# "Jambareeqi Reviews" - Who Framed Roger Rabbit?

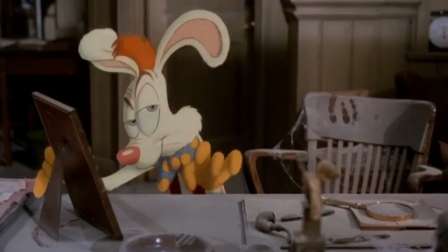4:30 I can imagine him annoying some people because he's so wild and loud, but I find him to be really sweet and hilarious.
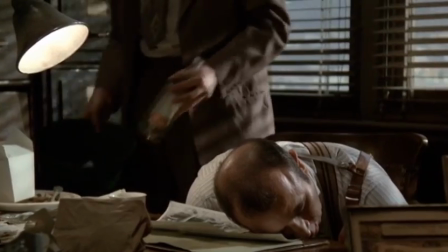4:37 Eddie Valiant is a broken down man. Ever since he lost his brother and partner, he's been drinking heavily, lost his dignity, and no longer enjoys his job.
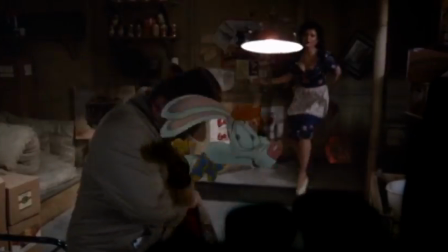4:46 It's heartbreaking watching him fall apart, but it's this case that slowly helps him to regain his sense of humour, pride, and respect towards Toons.
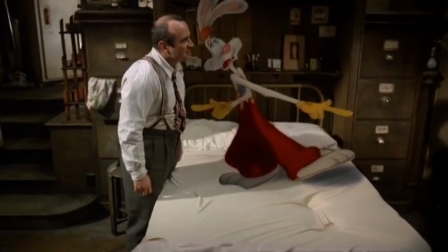4:55 It's also very funny watching him get grumpy around crazy, loud cartoons.
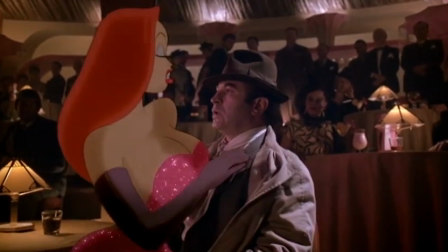5:00 Jessica Rabbit serves as the film's femme fatale. There's something dangerous and exciting about her.
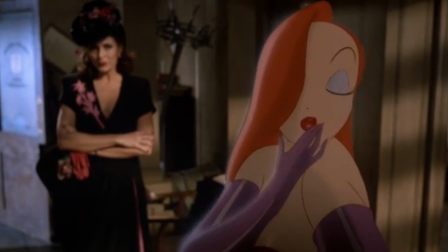5:06 We're not sure if we should trust her.
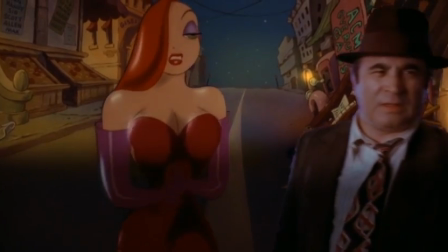5:09 However, as the film goes along, we learn more about her, and slowly, we understand her actions and respect her ingenuity.
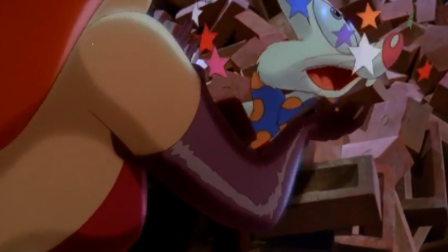5:16 There's also something really adorable about her romance with Roger. She loves him for his comedic talent, which ties into the film's celebration of comedy.
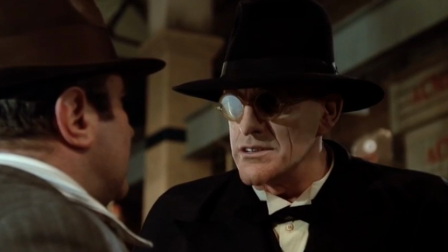5:25 Josh Doom seems like a strict and professional fellow, but there's something shady about him.
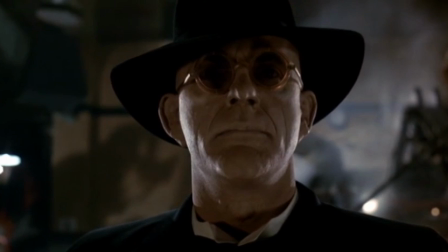5:31 I won't spoil the twist behind him, but it'll totally surprise you,
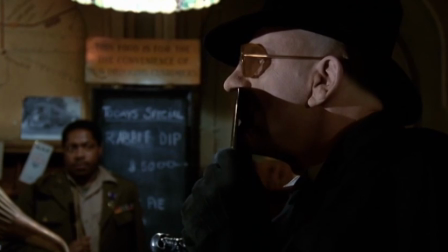5:34 and people watching the film again will notice subtle clues about his character that'll help indicate what's revealed later on.
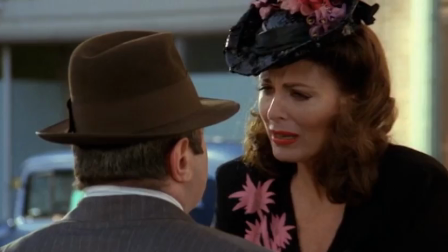5:41 Dolores is Eddie's love interest in the film. She's obviously fed up of Eddie's bad habits, but you can tell that deep down, she loves him.
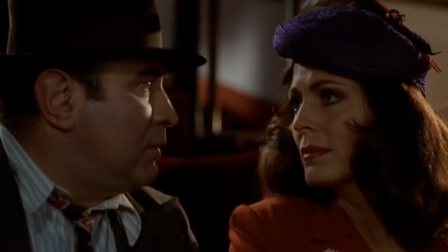5:49 She has a really lovely relationship with Eddie that's framed like a classic film noir romance.
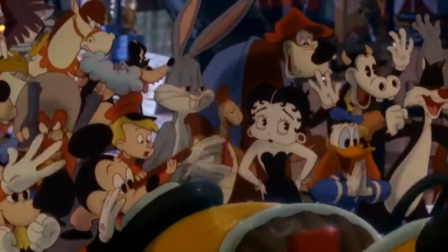5:54 In addition, loads and loads of famous cartoon characters make cameos in the film.
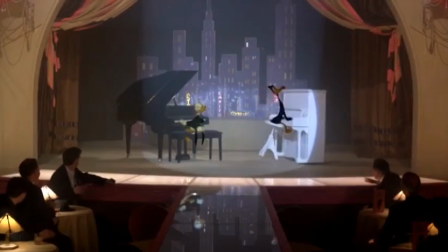6:00 Bugs Bunny, Mickey Mouse, Daffy Duck, Donald Duck, Yosemite Sam, Betty Boop, and many more.
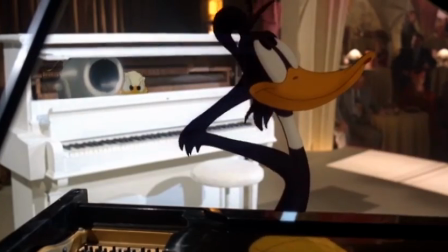6:07 However, don't expect them to constantly appear or stay in the film for long. Like I said, they're just cameos.
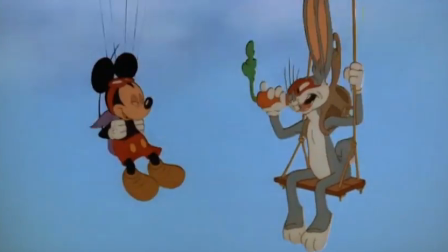6:14 It's still awesome seeing our favourite tunes share the screen with each other though. I'm going to give five points to the characters in this film.
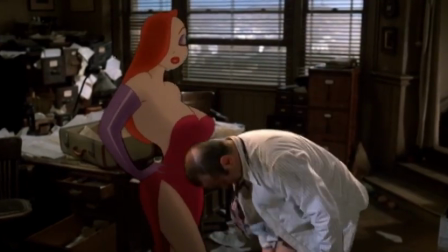6:24 This film ambitiously pushed the bar for the live action slash animation technique. It proved that this technique could achieve loads of on-screen feats.
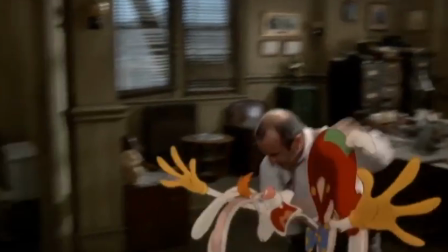6:32 Many elements are used to help us believe that the animated characters are sharing the same environment as the live action actors.
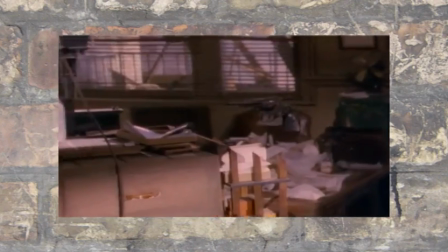6:38 The actors put on convincing performances, puppetry and practical effects are used to support the illusion,
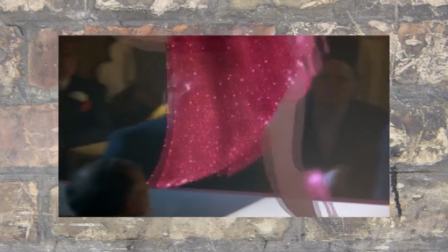6:44 plus effects company Industrial Light and Magic added dimension and lighting to the characters to make them seem 3D and organic.
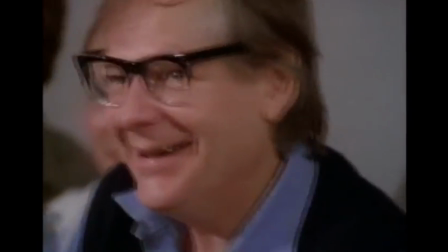6:51 The carrot animation itself was directed by renowned animator Richard Williams. His fingerprints are all over the cartoons in this movie.
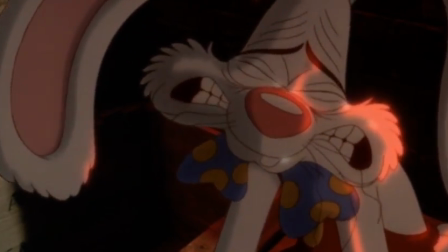6:59 Each character is highly expressive, with a wide range of emotions.
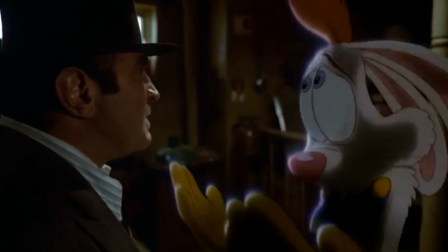7:04 Williams gives many human qualities to the cartoons that help us resonate and sympathise with them.
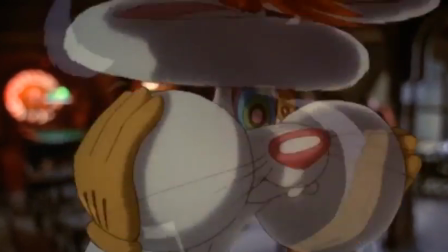7:09 At the same time, they still have a wild, crazy energy to them, a staple of classic cartoon acting.
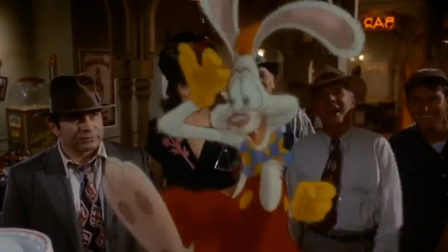7:15 Williams' work in this film is a wonderful showcase of the animation principles. Characters bounce, stretch and squash.
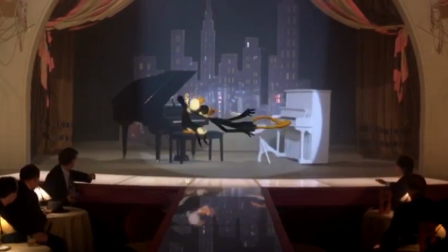7:23 Each action is expertly staged with an understanding of comedy.
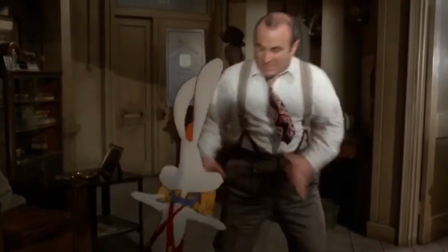7:26 Most importantly for this film, characters react brilliantly against the live action actors through a cleverly paced response timing.
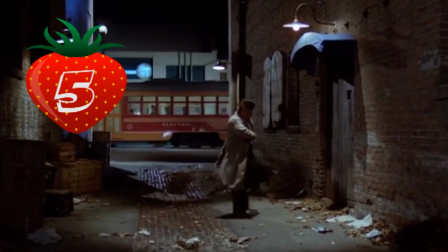7:34 I'm going to give five points to the animation in this film. Charles Fleischer voices Roger Rabbit. His voice has the familiarity of recognizable cartoon characters, but also the originality of his own imagination. The personality he creates for Roger Rabbit is sincere, funny, and likable.
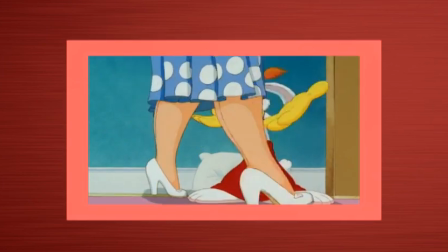7:54 Please, don't worry, whatever you say, yes ma'am, aye aye sir,
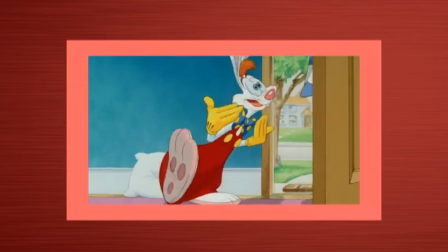8:00 okey dokey, why, I'll take care of him like he was my own brother, or my own sister.
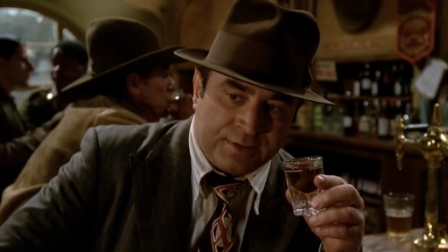8:05 Bob Hoskins is outstanding as Eddie Valiant.
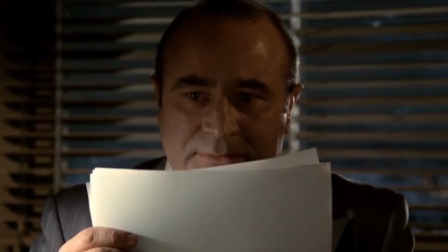8:08 He creates a sympathetic, human, and realistic character to contrast against the wacky cartoon characters around him.
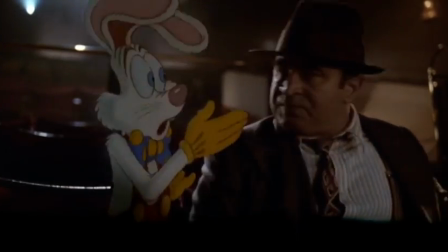8:15 He draws from his theatre experience to help us believe that he's really reacting to the tunes.
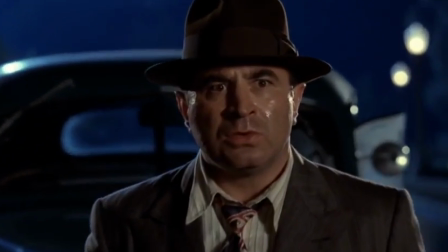8:20 Hoskins honestly loved this film, and understood how integral his performance would be to achieving the illusion.